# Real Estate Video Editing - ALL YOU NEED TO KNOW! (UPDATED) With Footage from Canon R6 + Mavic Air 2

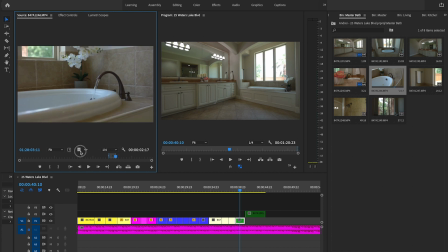(28:42)
So I guess that actually is probably part of the culprit for the smoothness of these shots.
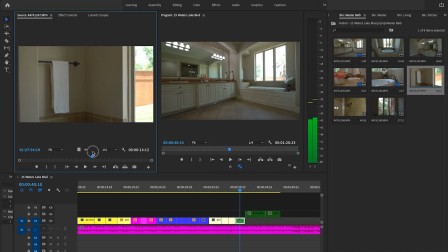(28:51)
If you've got the image stabilization built into your camera and built into your
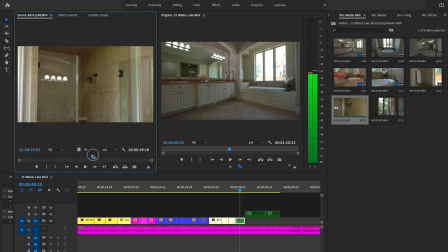(28:58)
lens, this is how smooth your shots are gonna look. Pretty stinking good. And because the R6 has really low noise, you can get away with the f4 really nicely. These all look really clean.
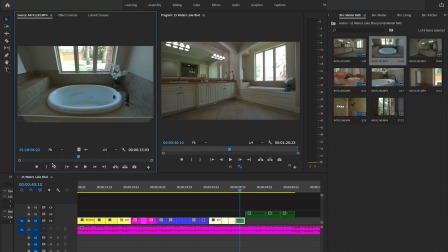(29:16)
Okay, let's see if this shot looks good.
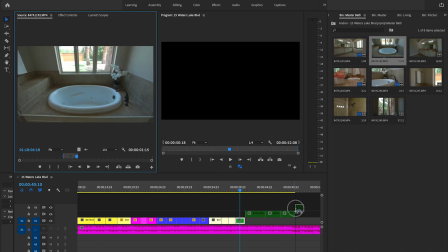(29:23)
Let's see. All right.
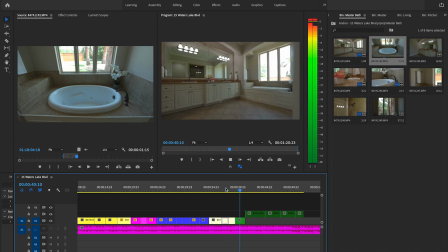Okay, and the reason I added this pool shot here is just to keep the viewers reminded that there's a pool coming up later in the video. You can put little Easter eggs or teasers or something, I don't know what to call it, but throughout the video to keep people engaged.
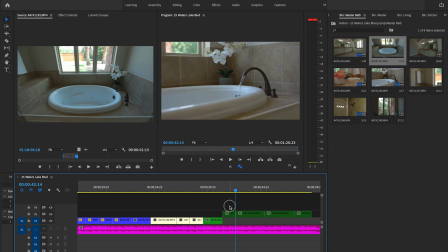(29:54)
Okay, cut it. Let's put these down on the timeline.
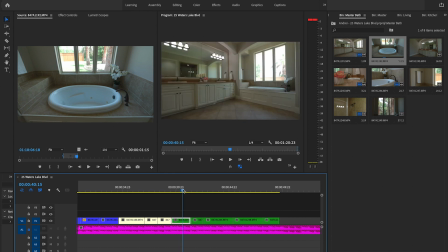(30:01)
Nope, not good transition. So I'm gonna put this Okay, water's on. You can't reverse it if the water's on.
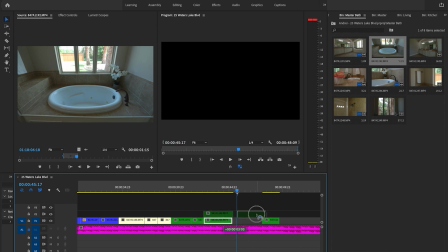(30:13)
Okay, so yeah, I'm gonna go to shower first and then bath because visually it was just moving you around too much.
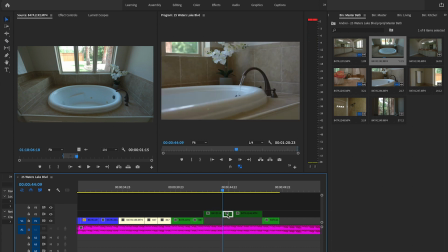(30:24)
Okay, nice, delete. Nice. So it's gonna be going from like close up to pulling away,
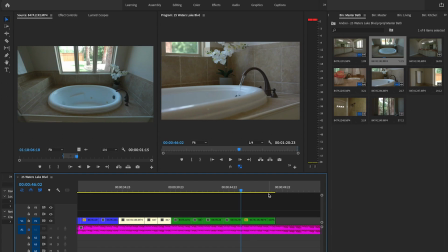(30:40)
revealing the whole bathtub and showing that you've got all that space and the window and everything.
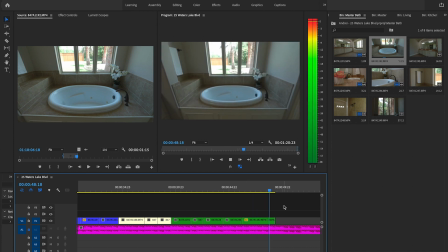Okay. We don't have a lot of time left, so we might actually have to cut out some of these shots, even though we're already being pretty stinking minimal. All right, living room, already did that. So game room.
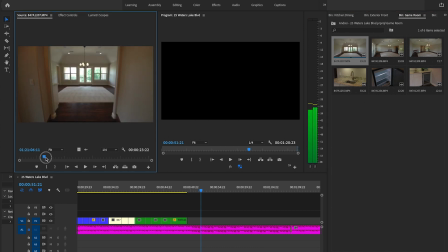(31:08)
Game room is huge important because people with kids are all like, yes, I will buy it immediately because of a game room.
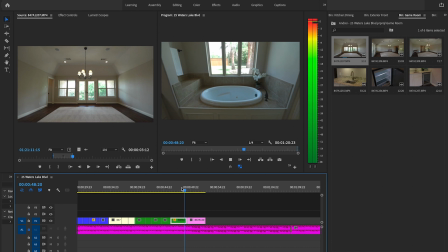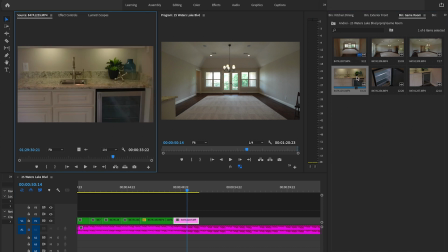(31:22)
Okay. Okay, so it's got a little mini bar. That's pretty important. That's like an upgrade. Nice little parallax shot going on there.
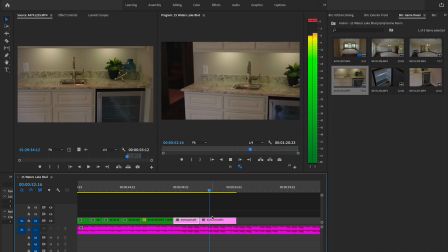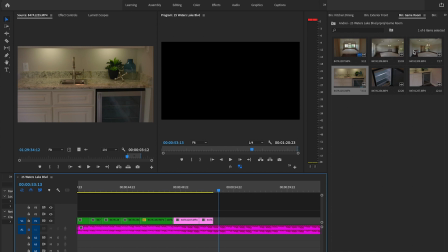(31:45)
Let's cut that on the beat. Let's see if we can show.
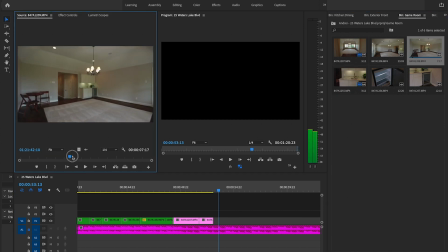(31:52)
We got a looking back shot. All right, that's fine. So now I think we've got a media room. Yep, upstairs.
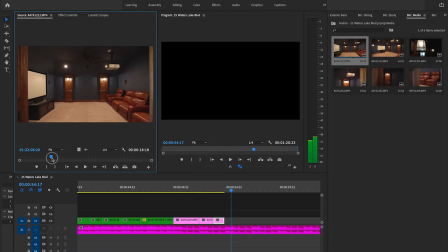(32:05)
So that's going to transition into that. Show that it's connected off the game room. So I'm just clicking I and then O for my out point, and we'll see where that puts us.
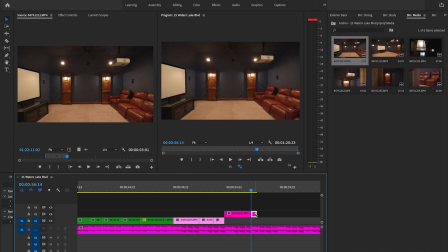(32:21)
All right. So little tip to make those media shots a little bit more interesting is if you put on a video playing. So that could be like a kid's movie that's super colorful or something like that is always great.
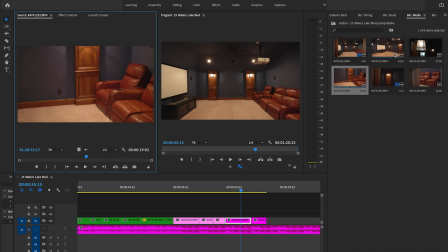(32:43)
But these ones look good. It had nice lighting in there, so not totally necessary.
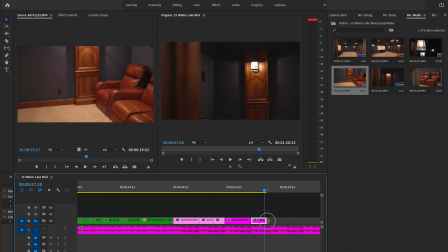(32:50)
All right.